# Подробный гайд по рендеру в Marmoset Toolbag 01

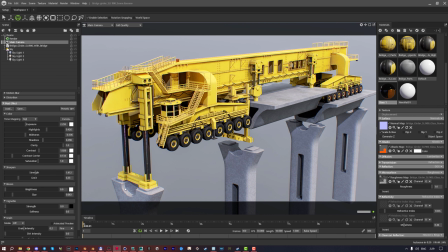4345s
Позволяет добавить опять же жесткость всем вашим полигончикам, граням, линиям и деталям текстуры. То есть все острые части, все какие-либо грани будут у вас как бы выделяться.
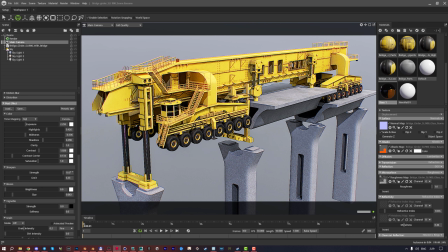4362s
То есть такая типа как вплоть до обводки что-то получается такое. Сильно много делать нельзя. Сильно мало, но оно будет скучно. Я обычно выставляю, вот здесь лимит стоит на 0.23 как правило.
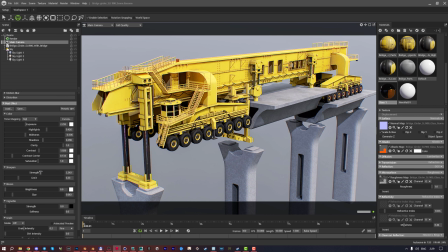4377s
Вот я ставлю чуть-чуть выше лимита. Если вы сделаете слишком много, вот например вот столько вот уже, то вот в этом месте я вижу косяк. Я вижу, что уже пошла какая-то линия, которая трескается, это прям явный артефакт,
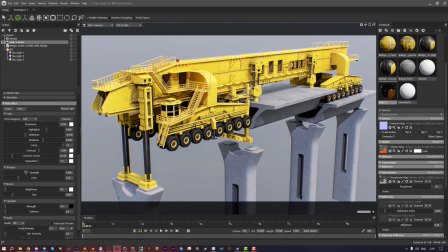4391s
поэтому я уменьшаю это вот так вот этой линии, вот так вот ее нет, вот так вот ее еще нет. А сама модель стала детальнее. И вот смотрите, уже прикольный результат, вот уже выглядит это клево. Следующий это Bloom
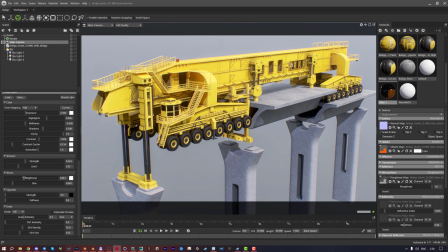4408s
В данном случае Bloom Ну может быть мы чуть-чуть его конечно добавим Ну то есть что такое Bloom Вот Bloom это размытие ярких элементов
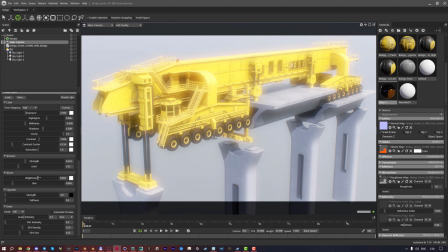4417s
Вашей модельки Вы добавляете Brightness И он у вас как бы становится более таким
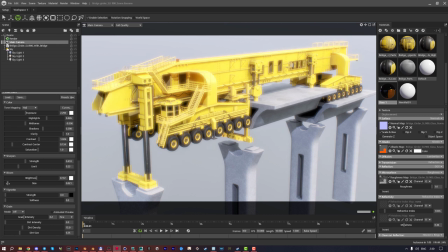4422s
ярким И с помощью Size Вы можете уменьшить или увеличить Количество вашего Bloom
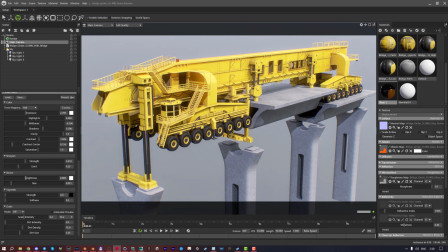4428s
Так же как это делали с AO-картой Я уменьшу чуть-чуть вот так Наверное вот сюда и у нас получается ну вот в этой модели я не вижу смысла делать много блума, потому что это hard surface,
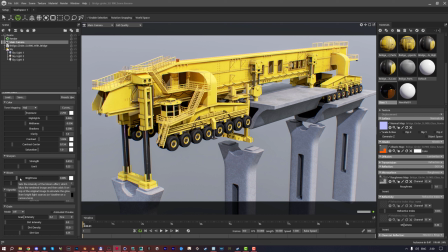4444s
это техника это инженерия. Опять же, была бы персонажка, я бы сюда блума нафигачил много, но с техникой это будет странно виньетка супер мега важный параметр который всегда выкручивается на достаточно сильно,
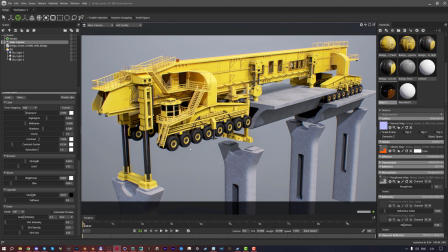4460s
практически вне зависимости от той сцены, которая у вас есть. Softness позволяет регулировать плавность перехода этой самой виньетки.
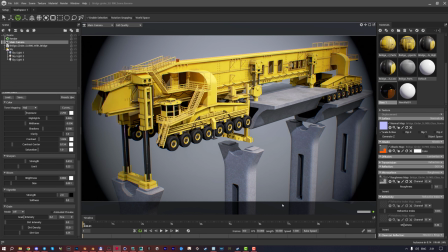4470s
То есть, что такое с виньеткой? Это затемнение по краям определенного цвета. Если вы выкручиваете ее на максимум, на два, то у вас получается вот такое круглое затемнение. Ну, это выглядит странно и мультяшно, поэтому...
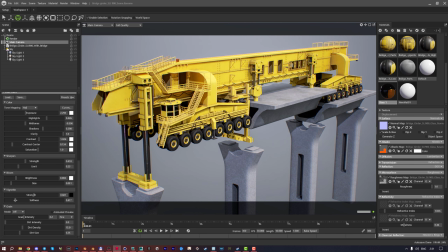4485s
Но вот таким вот образом, если вы сделаете, вот так, например, это будет создавать уже ощущение какого-то такого как бы стягивания экрана. То есть фактически с помощью виньетки вы говорите сюда не смотри, вот сюда смотри.
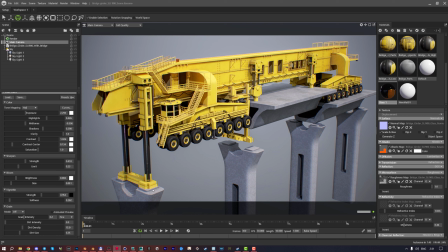4502s
Вот в центр смотри, там где детали, там где красивое все. А сюда вообще не смотри, глаза здесь как бы затемнение какое-то идет и все. И уже приятно на это смотреть. То есть вы обращаете внимание так или иначе сразу на вот эти какие-то основные элементы.
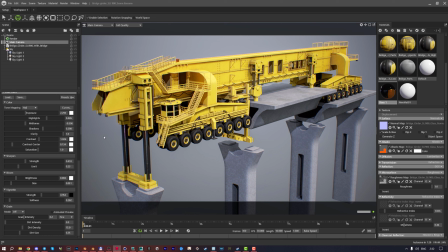4518s
Более того, виньетка затемняет не только фон, но и саму модель. То есть, таким образом она кладется поверх вашей модельки, поверх всего. И это тоже очень важно, очень круто, потому что, опять же, вам не нужно,
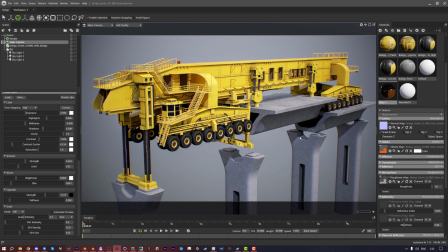4532s
или вам, в данном случае, моему покупателю, не нужно смотреть на какую-нибудь опору моста. Ну, зачем ему ее рассматривать, если я потом отдельно сделаю красивый рендер отдельно опоры? Смотри на кран, смотри вот сюда. Соответственно, как бы, виньетка его перенаправляет взор на вот это место.
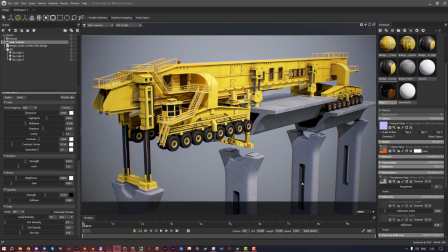4551s
При этом она, как видите, не убирает какие-то детали. Она не работает так, как блюр. То есть она не смазывает ничего. И это очень крутой инструмент, который важно использовать. И еще одна крутая фишка, которая здесь есть, это grain. Grain это шум.
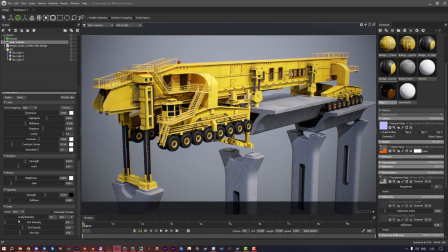4571s
Если мы добавим сюда с off, например, на fill, то мы увидим вот такие вот... Сейчас я сделаю его большим. Вот, и вы увидите. на изображении появляются такие как бы артефакты. То есть все изображение превращается в точечную структуру.